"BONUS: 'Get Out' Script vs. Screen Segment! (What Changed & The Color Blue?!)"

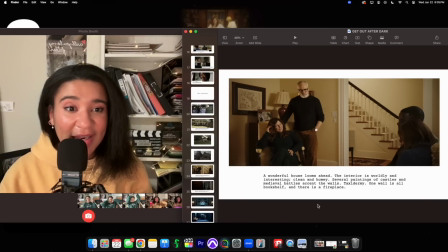There's only one taxidermy, and it was a deer's head downstairs in the basement, so like later on in the film. But, I digress, right? It's not about the look of the house at the end of the day.
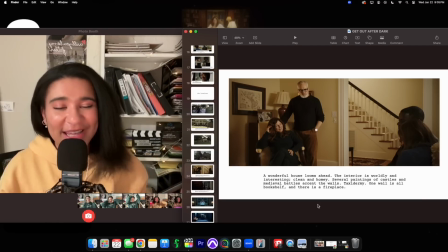It's fantastic script. I'm just a little picky. And maybe just one more thing I'm a little picky about.
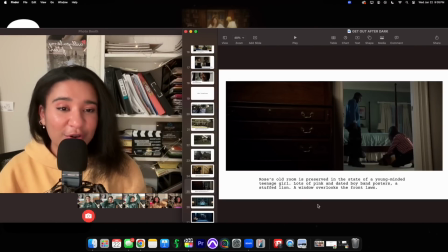I really wanted to see Rose's pink room. I love what Jordan says. It's preserved in the state of a young-minded teenage girl. Lots of pink and dated boy band posters, a stuffed lion. And which is true, there was a stuffed lion.
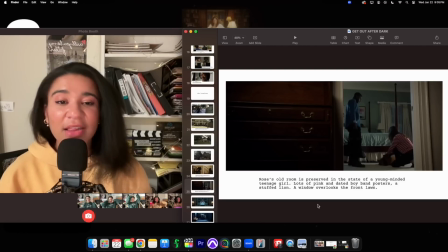There's no boy band posters, but I loved what that setting had set up for their character. But, in the movie, they did make up for it because then they have this shot. Absolute psychopath eating cereal and drinking milk.
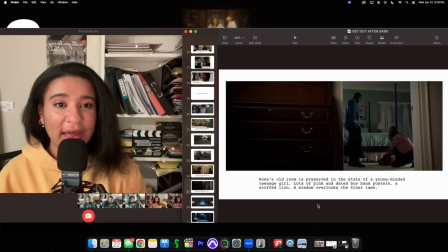You're a child, babes. And I feel like this shot pretty much accomplishes what that pink bedroom was supposed to portray about Rose.
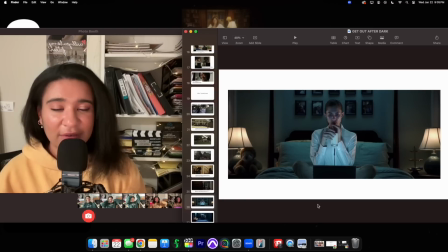On top of that, this is probably like, I would talk about this scene for a lot longer than I would be like, hey, by the way, did you know that Rose's bedroom was pink? Like, this scene is crazy. Fruit Loops and cereal.
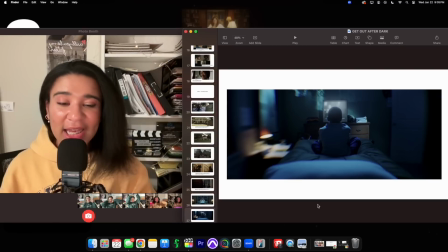Also in part 2, when I talk about budgeting and how if I was to make this on an indie level film, that I would shoot the Chris's flashback already in the house. And this proves my point. This is how it looked like in the film.
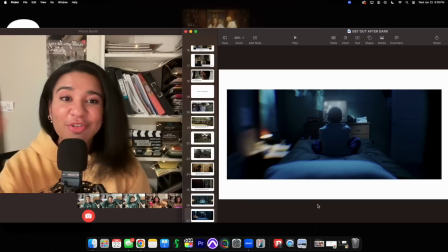This is just any empty bedroom in the house that you can easily set up Chris's old room to have looked like back in the day.
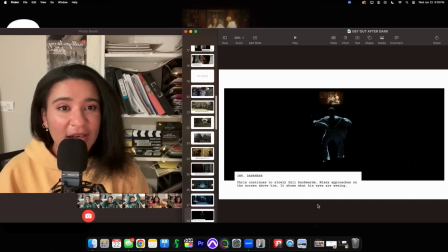And on top of that, now this definitely looks like a black box,
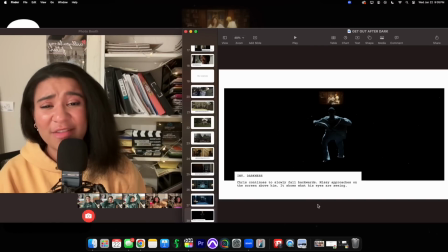and definitely looks like there had to have been maybe some sort of cable maybe. But the point here is that it looks great. It looks exactly like what he wrote. Chris continues to slowly fall backwards. Missy approaches on the screen above him. It's way more harrowing.
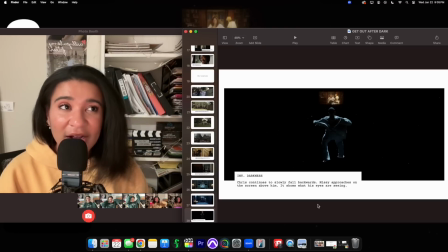I loved that in the film they actually made it silent. There wasn't the sound of insects, like the Animal Kingdom. Instead, it was just water sounds, like underwater.
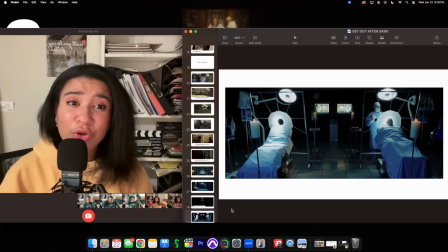And then lastly, also in part 2, I talked about how the operation room was probably going to be the most expensive set build.
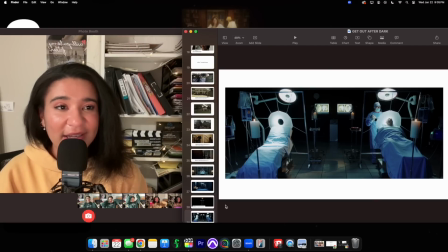I love all of this. I think my biggest thing here is I really just love the use of space. Like, this These things in particular just make this all so interesting to look at. I'm just going to ignore these candles right there because they were clearly placed there just for the fire.
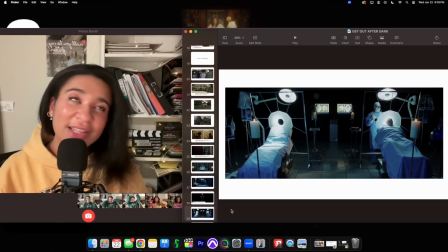Alright, so now we're going to get into the bread and butter. This is my favorite thing to talk about when it comes to script analysis, and that is the color.
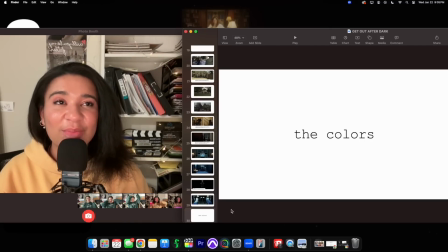The colors in this film there's a lot to say about it. First of all, let's start with I want to say scheme, but it didn't follow the entire film, but there's like traces of a primary scheme.
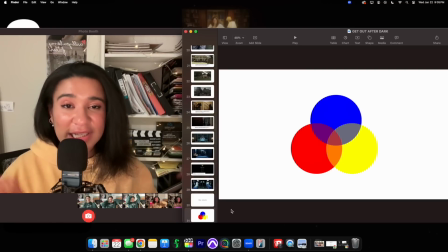I have an ongoing theory that most director debut films have a primary color palette plus green.
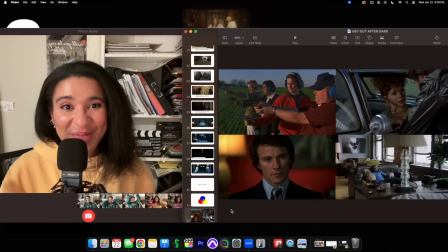Looky here. We have Wes Anderson's Bottle Rocket top left.
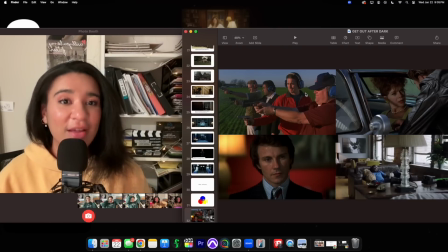Right here, we've got the yellow, the red, the blue. Over here, this is Catherine Bigelow. We've got the red lips, the yellow dress. We've got the blue car.
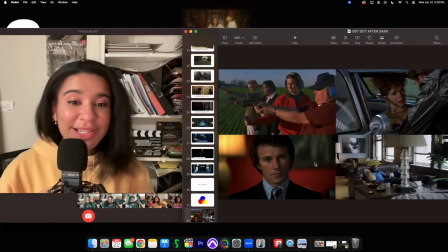Down here, we've got Martin Scorsese's Mean Streets. We got the blue shirt.
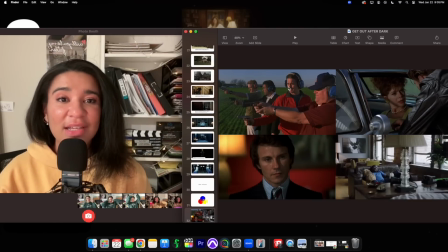We've got the red couch. We've got the yellow lamp. And in all three of these, we also have green grass, and some green painting. Right, guys? Like, 3 is enough where it's like not even a hypothesis anymore. But now let's make it 4, because right here, this is a still from Get Out.
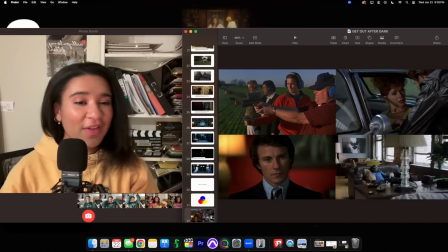This is when Rod is babysitting Chris's dog. We've got the blue shirt. We've got a little red detail right here.
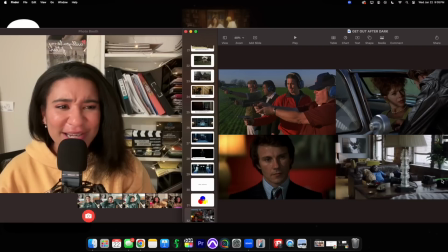We've got yellow chairs. And then we have this, random airplane model that happens to be green.
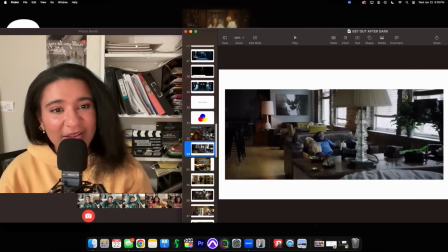We've got a primary and green color scheme going on in this as well. I mean, it goes right down to Jeremy's stripe in his shoe.
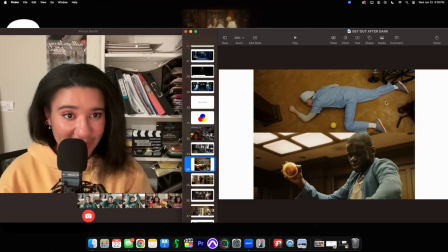He has a red stripe to complete the scheme.
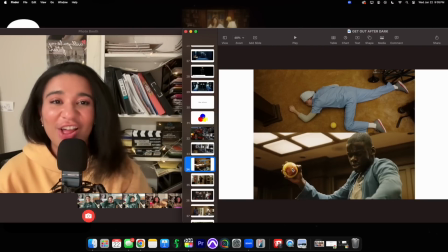And even in this shot, it's absolutely crazy, but like the red blood completes this color scheme in this shot as well.
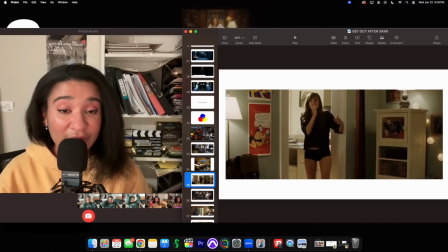Even though I would have loved to have seen her pink bedroom, but I will get over that. Rose herself also had this color scheme.
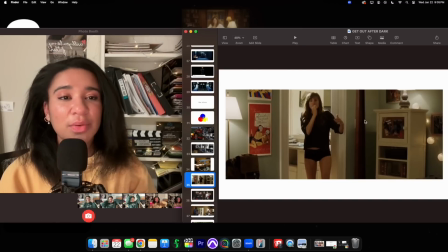She has this poster right up here, and also her walls are basically green. So that was production design. Now let's get into the color of the costumes, and this is where it gets crazy and exciting.
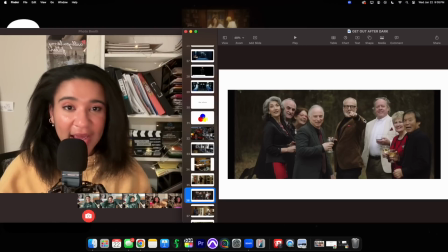Everybody here is dressed in white, black, gray, and wearing some sort of red.
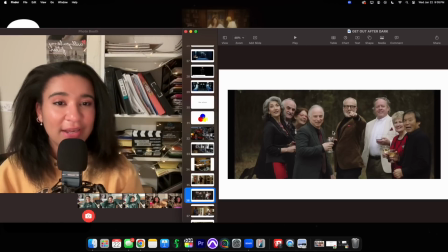We've got a red pocket square, red tie, red glasses frames.
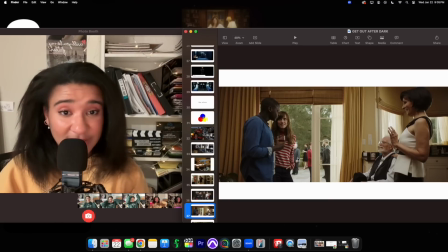We get down to the nitty gritty. On top of that, even Rose is wearing red. She's wearing a red striped top here. Now, even though a very few amount of characters don't wear red, the distinction here is not between red and blue altogether,
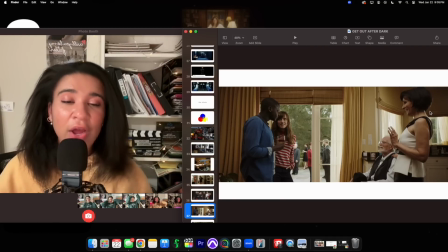but the fact that blue in itself represents being outside of the circle, and red represents being inside of this whole operation circle and sort of knowing what's going on.
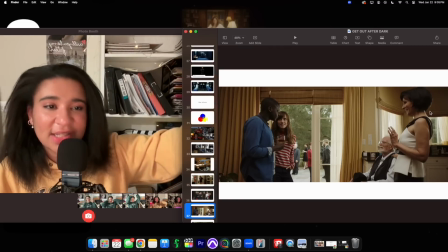Red and the adjacent colors of white and black.
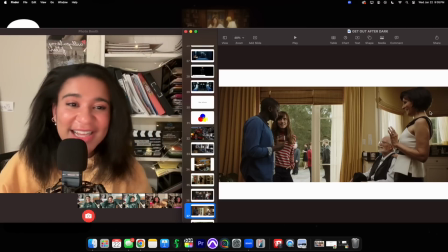I would love to talk to the costume designer to know why they didn't give them any detail of red, but follow along with this theory because I'm right.
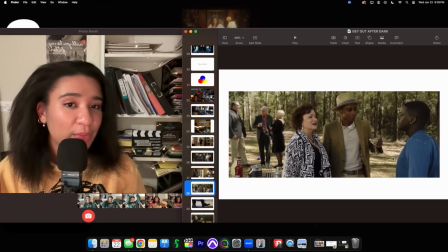We also got a lot of beige in there. So we've got blue, we've got red, and we've got some variation of a yellow.
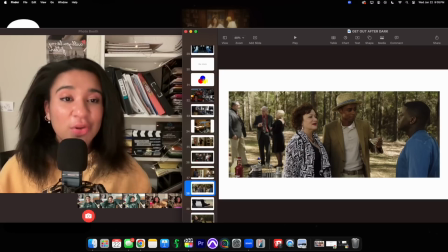Now, obviously, as we can see, Chris is the one who wears blue. On top of that, we're back with Andre. This is the guy who got kidnapped at the beginning, and now he's showing back up, almost about 80% blend in with them,
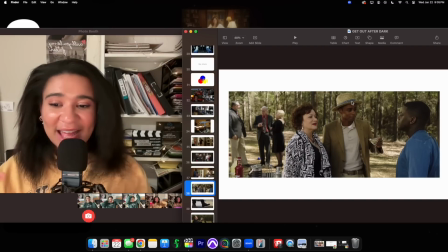but he has this blue stripe on his head. And again, the blue, not a part of the world. And as we know, with the context of the whole brain transplantation, there's still a sliver of him,
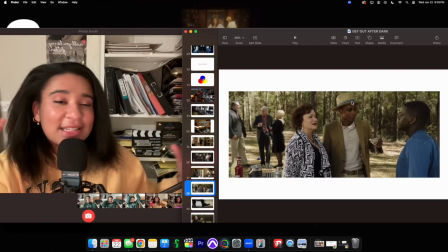which is who Chris is as a whole, a sliver of blue innocence, if you will.
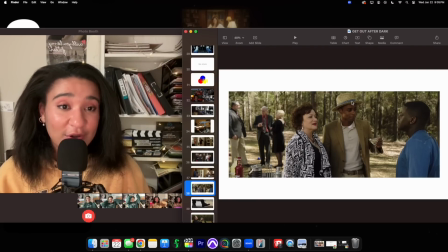The costume designer wanted Chris in blue so much that they even gave him blue laces. But simply put, blue, we're on the good side, okay? We're innocent. This whole messed up operation brain transplantation world that we're in.
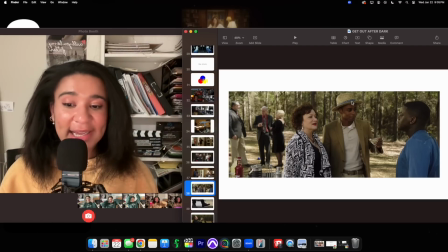Now also in the scene comes the auction.
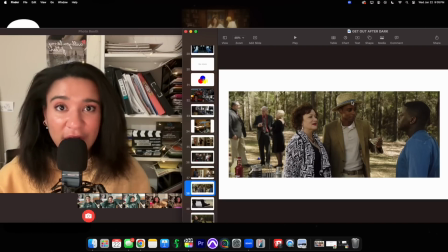And as we can see, there are different couples obviously trying their hand at seeing if Chris would be the best fit and if they should, this is terrible, but if they should bid and buy him. Now, if we just paid attention to the color, it is very obviously foreshadowed to us who will be winning the auction, and that is Mr. Jim right here.
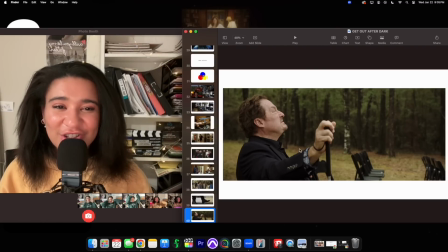Jim may appear to be dressed in black, but he has just a sliver of blue popping out under.
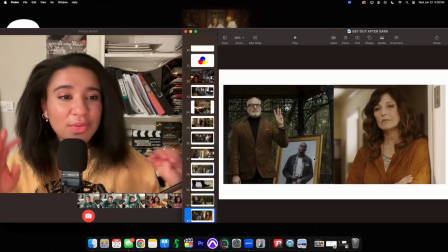I also love this. I think beige sort of acts as the middle ground between these two colors, and they're both sort of in the middle of this whole thing. But what I like here is that the color also informs their roles.
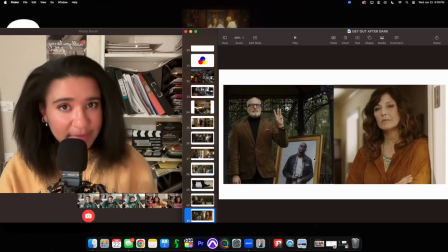As I mentioned, throughout the film, it was the actress who played Missy who made me understand more of her dominance in this whole operation, and Dean just seemed more of obviously like a present talkative figure, but he wasn't really running the whole thing. He was just, doing the neurosurgeon part of it.
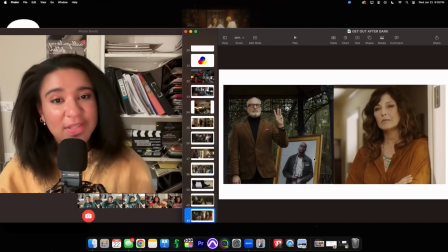And I love that they accentuated that in the styling. Obviously, Dean has the red pocket square, so he's guilty as charged. But I love that they put Missy in this blue necklace because similarly to what we saw Andre in,
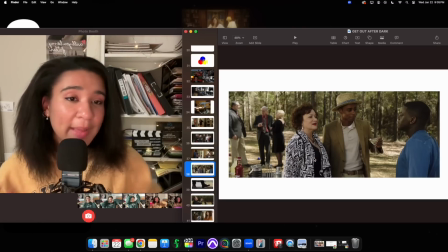Andre again, beige, trying to blend in, but they're still a part of who Chris embodies in his body.
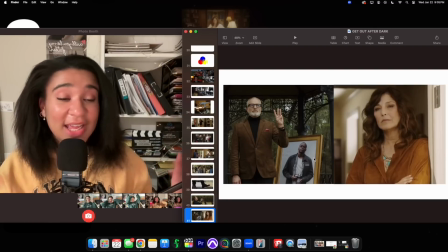And Missy is the link between those two. In my opinion, I'd say Missy is like the runner of this whole operation. It's accentuated more because of this blue necklace.
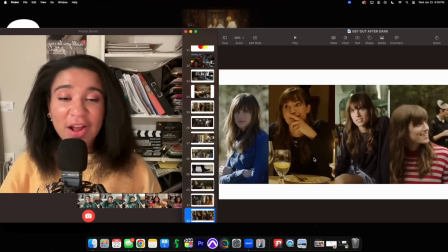If we want to go further into the costumes, they also further develop as we get through the film. Rose is acting as if she's on Chris's side, also dressing in blue during that police scene.
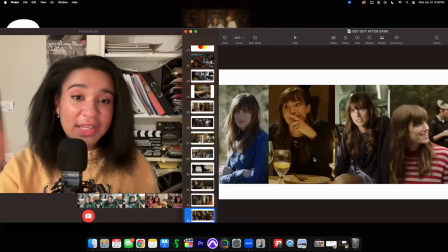Same with the dinner, she's wearing blue.